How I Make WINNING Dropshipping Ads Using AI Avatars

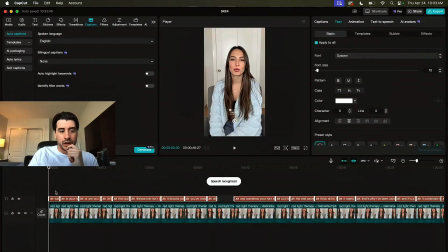I think captions are really good. But for editing purposes as well, just makes it a lot easier to not have to constantly listen to what she's saying we can just read it here we'll make these look better later probably there are a ton of different templates you can use but we're just going to use the default for now
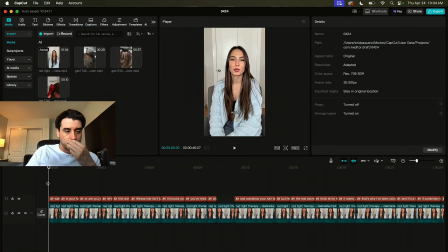next step is just going to be to import the clips of the product so our hook i've tested this a million times having the person talking be your hook 99 of the time doesn't work unless it's a famous person which this isn't obviously we would much prefer to have our hook be a
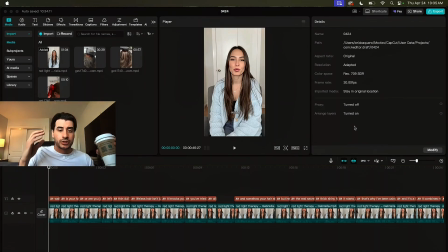video of the product or just something eye catching a video of the before and after results the video somebody with great hair I believe I
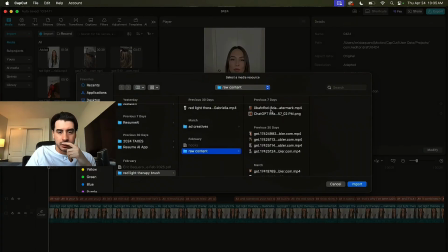have a video of somebody with really long hair in here already
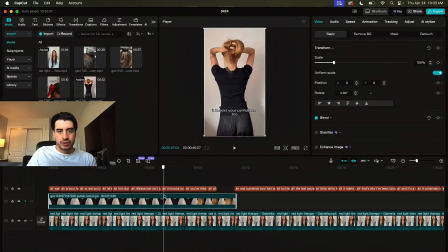so I found this video and it's just a girl with super long hair letting it down and that's obviously the benefit of this product is that it gives you really nice hair on tick tock i just searched up like really
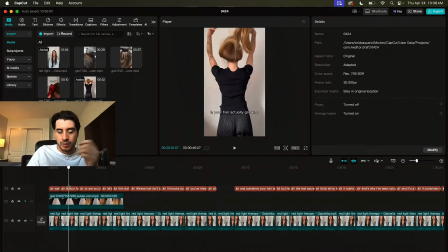long hair like really healthy hair girl and this video came up and i downloaded it if you're looking for b-roll clips i just go to tick tock and i do the same thing as if i was looking for clips of my product i just look for videos with no text over them that illustrate what i'm trying to show
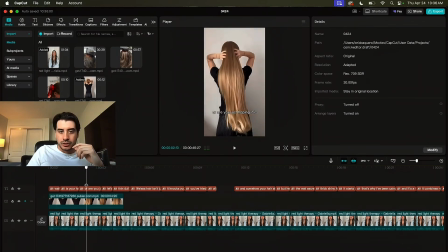so like our hook is wait is your hair actually growing or are you just hoping it is and this girl has insanely long hair so it kind of Wait, is your hair actually growing or are you just hoping it is? I'm going to make a cut right here. So just to make things move faster, once her hair extends,
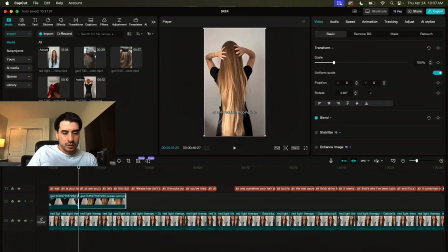I'm going to cut a little bit to her shaking it.
Is your hair actually growing or are you just hoping it is?
And that's going to be our hook. And then after the hook, we're just going to go into a clip of the avatar.
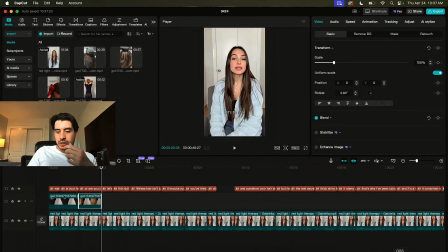And then we're just going to keep going back and forth. Clips of the avatar, clips of the product, or B-roll of something else that we're trying to express. clips of the avatar clips of the product back and forth for the whole video. So I'll do one more example and then I'll just finish it. So she's going to talk for a couple seconds and then we're going to get into this next clip.
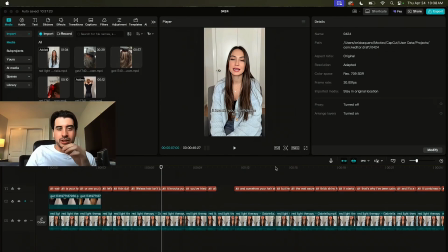It knocks your confidence too.
I don't really have a video clip for that. So I might leave the avatar saying that part. That's another way you can decide what portions of your video are going to be clips of the product and what portions of the video are going to be clips of the avatar.
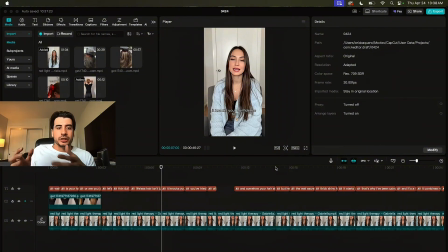If you don't have a video clip to accurately express what the avatar is saying, just leave it to the avatar. You don't need to actually show something.
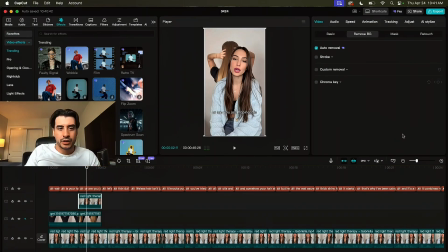Another good tool you can use is the green screen to remove the background on the avatar and overlay them onto your other clips. I'm going to use it in the intro here to sort of introduce our avatar before we actually show her. Sometimes people put a little tilt on them like this. I think that looks kind of good. There's a tilt the other way.
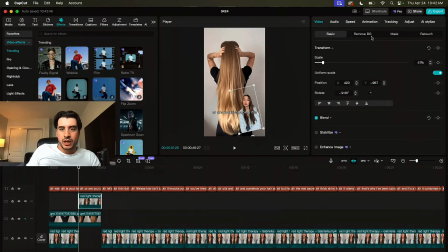So the way you do this is click on the video you want to remove the background from and just over here you click remove bg and do auto removal and it'll just turn it into this green screen effect here so now what we have is this wait just the red your hair actually
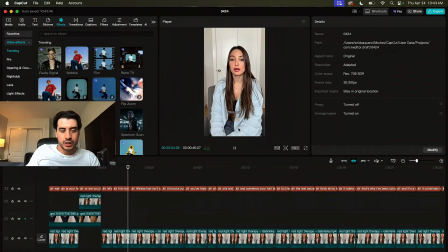grow or are you just hoping that she pops up real thin and then we get into her lifeless hair isn't just frustrating it knocks your confidence too so one thing a lot of people get wrong when they're making ads and i want to emphasize this point is that all the clips are just videos of their product you need to actually agitate the problem before you get into people
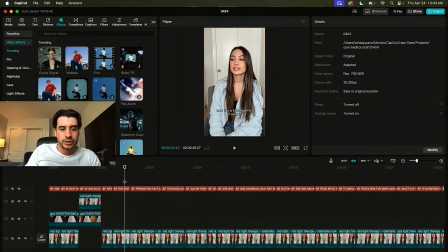actually using the product so the first 20 seconds of our video is just problem agitation thin dull lifeless hair is frustrating you've tried all the serums oils and scalp rubs this isn't the time to show your product
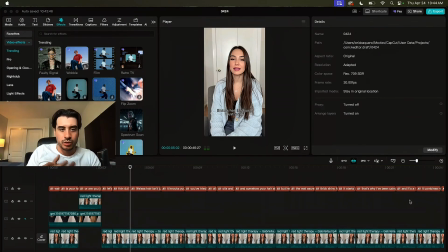because you're talking about negative things this is the time to find b-roll clips on tick tock of people with thin dull lifeless hair people using oils and serums things like that to continue to agitate before you actually introduce your solution so i'm going to find some b-roll videos that match the
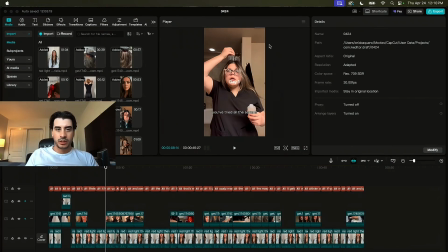script and then throw those in all right i got on my b-roll and got ahead of myself and ended up just finishing the entire ad so this is what we got for you've tried all the serums oils and scalp scrubs and somehow your hair still looks flat so we're talking about serums
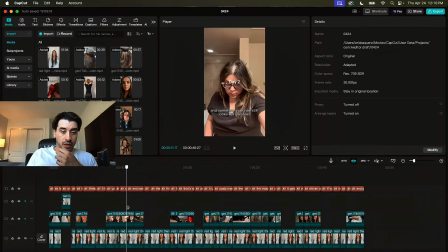oils and scalp scrubs so i just looked on tiktok and found somebody i typed in scalp serum, I think, and this is what I got. This girl also had thinning hair, so I just included some images of the thinning hair. It has some text in the middle, but I think it actually adds to sort of the effect by showing the timeline, so I was okay with that.
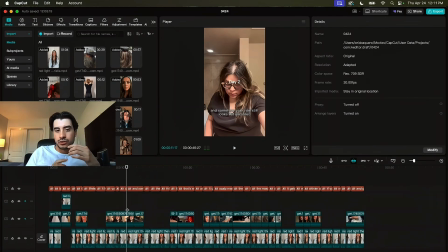I left it in. There are AI tools like GhostCut or VidAU that you can use to get rid of that with AI if you really want to, but I don't mind it, so I left it in.
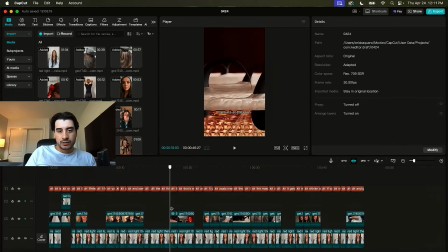And then just more clips of the avatar talking, and then I get into the actual product portion of the ad. This is where we present the solution. Again, found this clip on TikTok from one of the manufacturers of this product. It's a nice little 3D rendering of how the massage boosts hair growth.
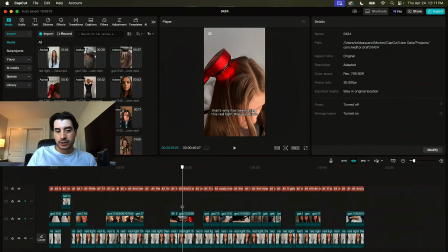And then we get into videos of the actual product. I really like this one because of how much red light it shows. Makes it look like the brush is really powerful and again, matches the voiceover perfectly.
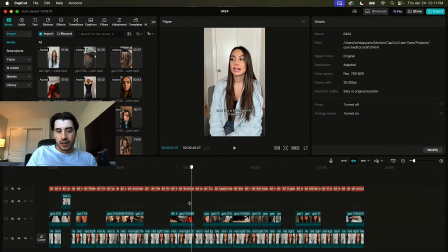We're talking about the red light therapy brush, so we're showing the red light therapy brush and then again we're just cutting back and forth with videos of the avatar at
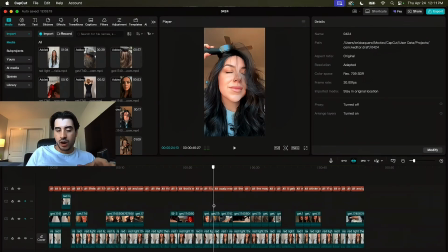this point you probably want to focus more on videos of your actual product than the avatar talking you can again utilize this green
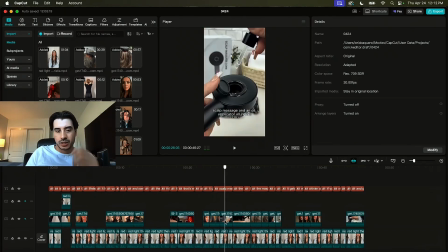screen effect if you want to i didn't use it maybe i'll mix it in in the post edit here we'll see again we're talking about the oil applicator so i'm gonna get a video of my product using the oil applicator you want to match your video to the script.
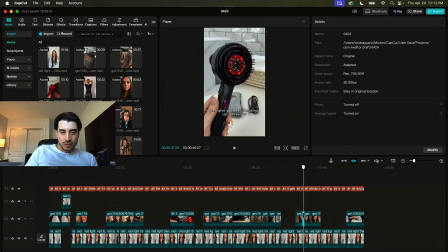That's really important. So this is pretty much done.
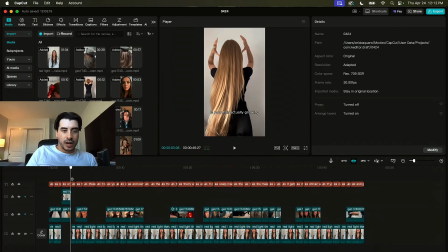The only thing left is you can change, I kind of like the captions to be very authentic. And this TikTok style text is exactly what you would see in like a normal TikTok. If you want, you can split test with a template. I like ones like this where the text pops up one by one,
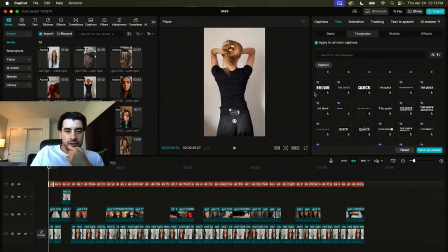it's a little more exciting but i'm gonna stick with this text the way it is for now what we are gonna
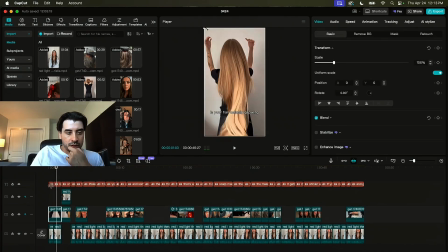do is make it a little bit smaller it's just taking up a little too much room and some of
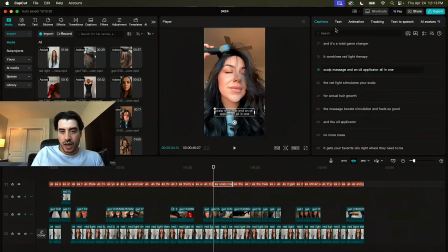these i want to break up so i'm just gonna break them up here you just go to captions on the right and i'm just gonna do that it just makes more sense for how i broke up the video portion the only thing left is to add some music in the background.
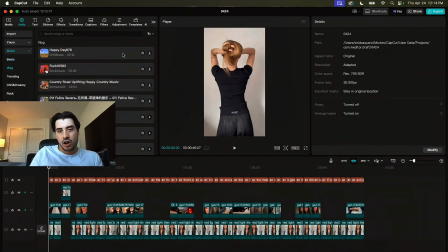So you just go to this audio tab here and usually the vlog beats are kind of chill and they don't take away from the video. You definitely don't want anything with lyrics. I'm just going to listen to these and pick a random one. It really doesn't matter. And honestly, I've had success with ads that didn't put any music in the background at all.
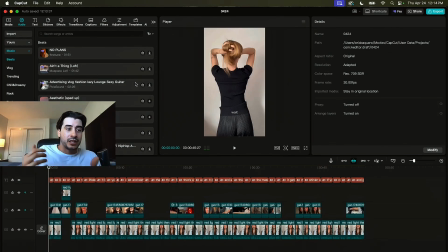Because if you think about it, how often do you watch a TikTok that's not an ad that puts in non-copyright Beats in the background. It's it's rare.